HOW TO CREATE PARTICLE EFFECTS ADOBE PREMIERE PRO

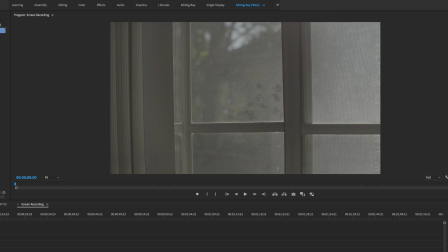(4:18)
I'm gonna disable this layer, and I'm gonna use the other one, which is more prominent, okay?
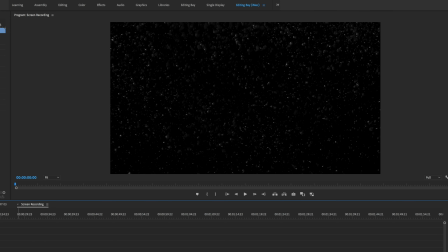(4:25)
So now you can already see the dust particles everywhere. I'm just play this, and I kind of have this like swirly effect, right? Which I like. It has a swirly effect, but also there's some particles that are moving from left to right.
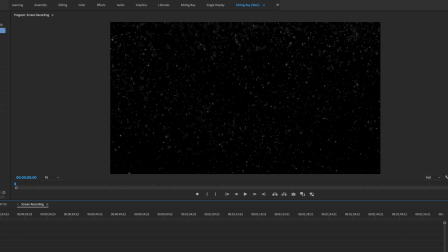(4:39)
So let's take a look and see what this looks like. We're going to switch the blend mode again to screen, right? And put this back. So too much, right? Like too much is just happening. What we can do is we can adjust a couple things. First one is we can change the opacity and lower it down to, let's say something like 15%. Let's try 20%. 20%. Okay, go back. So 20%, I think for this one, it's not the appropriate one to use because like, there's camera movement and it doesn't look natural, right? Like the way that the particle is moving and the way my camera is moving, it kind of just looks like fake, right?
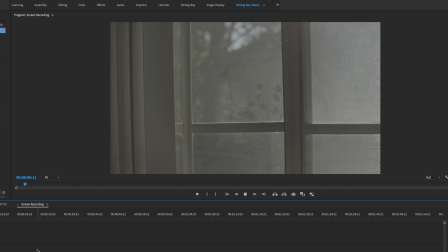(5:30)
Whereas if we go back to the original one, right, the particles are moving from left to right and that goes with the camera movement.
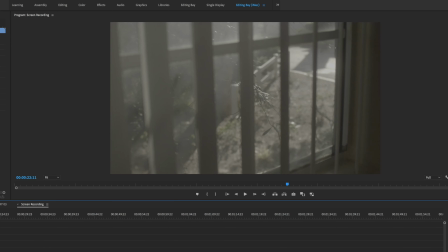(5:37)
So this looks more appropriate. So in this clip, same time of day, a little bit different exposure. I'm not going straight into the sun. I was just really focusing on this leaf outside of my house, right?
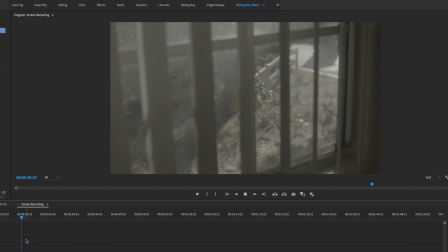(5:49)
Or the leaf of a branch of a tree, the whole thing. So actually, maybe this one, we can use a swirly effect.
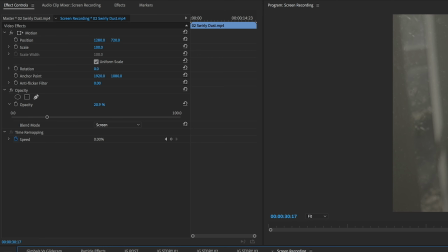(5:59)
Let's go ahead and enable this layer again. Okay. And again, our swirly dust is set to 20% in screen. Let's play it back and see what it looks like.
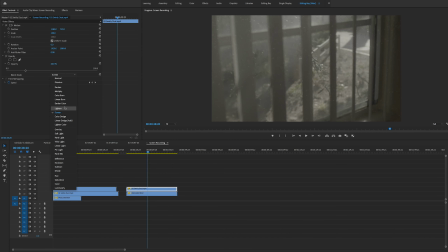(6:12)
It's okay. Maybe I switch the blend mode to lighten and play this back.
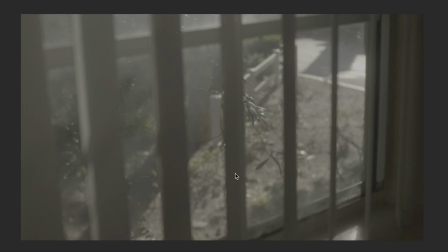(6:20)
Yeah, this looks very, very just subtle, which I like.
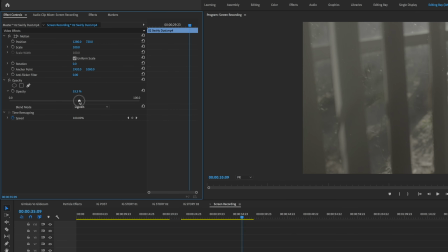(6:24)
The opacity, let's play around with the opacity. That's 100%.
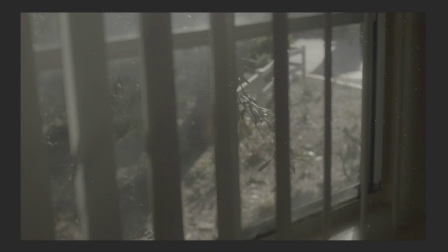(6:30)
It's probably too much. So let's back it off to maybe, let's try 50%.
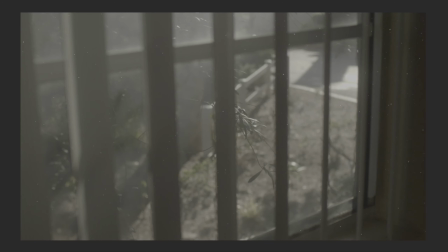(6:36)
Okay, play this back.
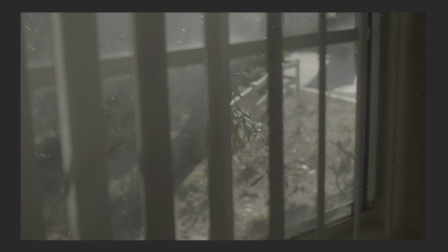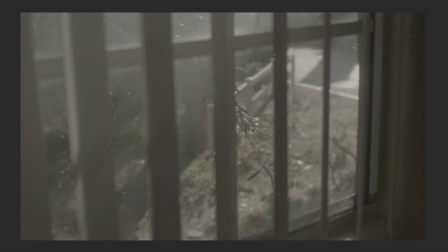(6:43)
Yeah, it's looking pretty good. Let's try maybe 40%. Let's go 30%, okay? Yeah, very, very subtle, right?
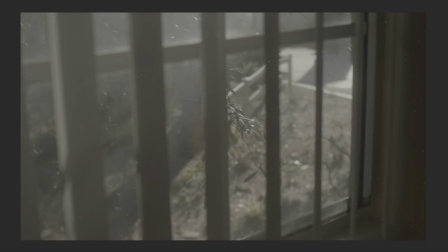(6:55)
They look very, very, they look like very small dust particles. They're just adding some atmosphere, adding some mood to it, okay?
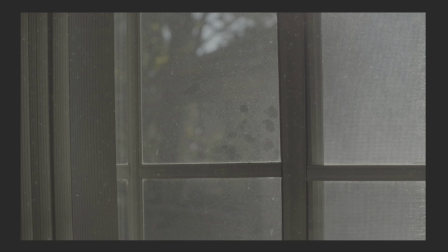(7:04)
Cool. And then let's go ahead and kind of just stay with the, delete this layer. Again, this footage is taken from the GH5 in Vlog using the SLR Magic 25mm T.95.
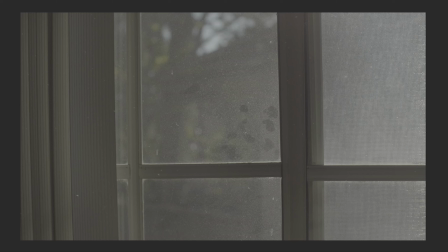(7:22)
But I was not at 9.5, I was probably at probably like 2 or 2.8, something like that.
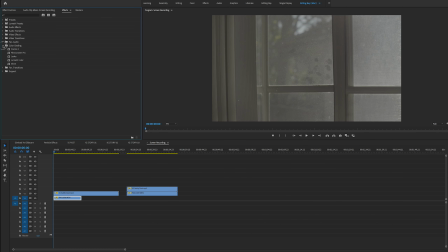(7:28)
All right. But let's go ahead and just grade this really quick because this is just flat. All right. It's not looking like anything. It's going to do a quick little grade in this guy to show you what it looks like in the end.
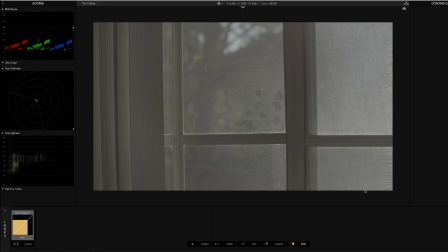(7:37)
Again, using Magic Bullet Looks and Film Convert. I've said this probably 8 billion times. You're probably tired of it.
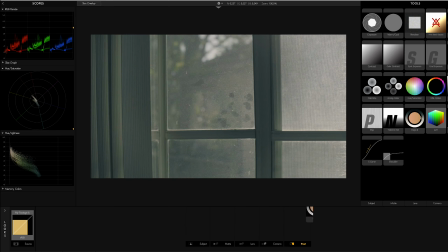(7:43)
So I'm just going to go ahead and do my grading on it. Okay.
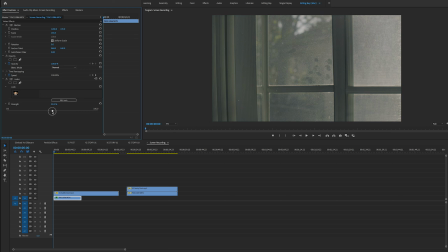(7:47)
I'm going to bring this intensity of mojo to probably like 60%. And then again, this is a very quick color grade. And actually, this is pretty much how I color grade. I just use Film Convert and Magic Bullet Looks for everything, right? But again, I'm not going to like dial everything in.
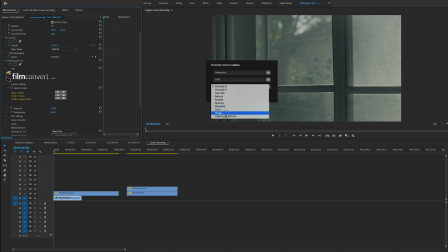(8:06)
I'm just going to make it appropriate.
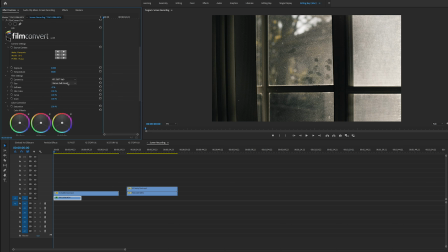(8:11)
So let's go color correction. I'm gonna see what film stock I want to use. Let's go with the default. I'm gonna switch my grain down to 20%. Oh, by the way, this is actually not 4K.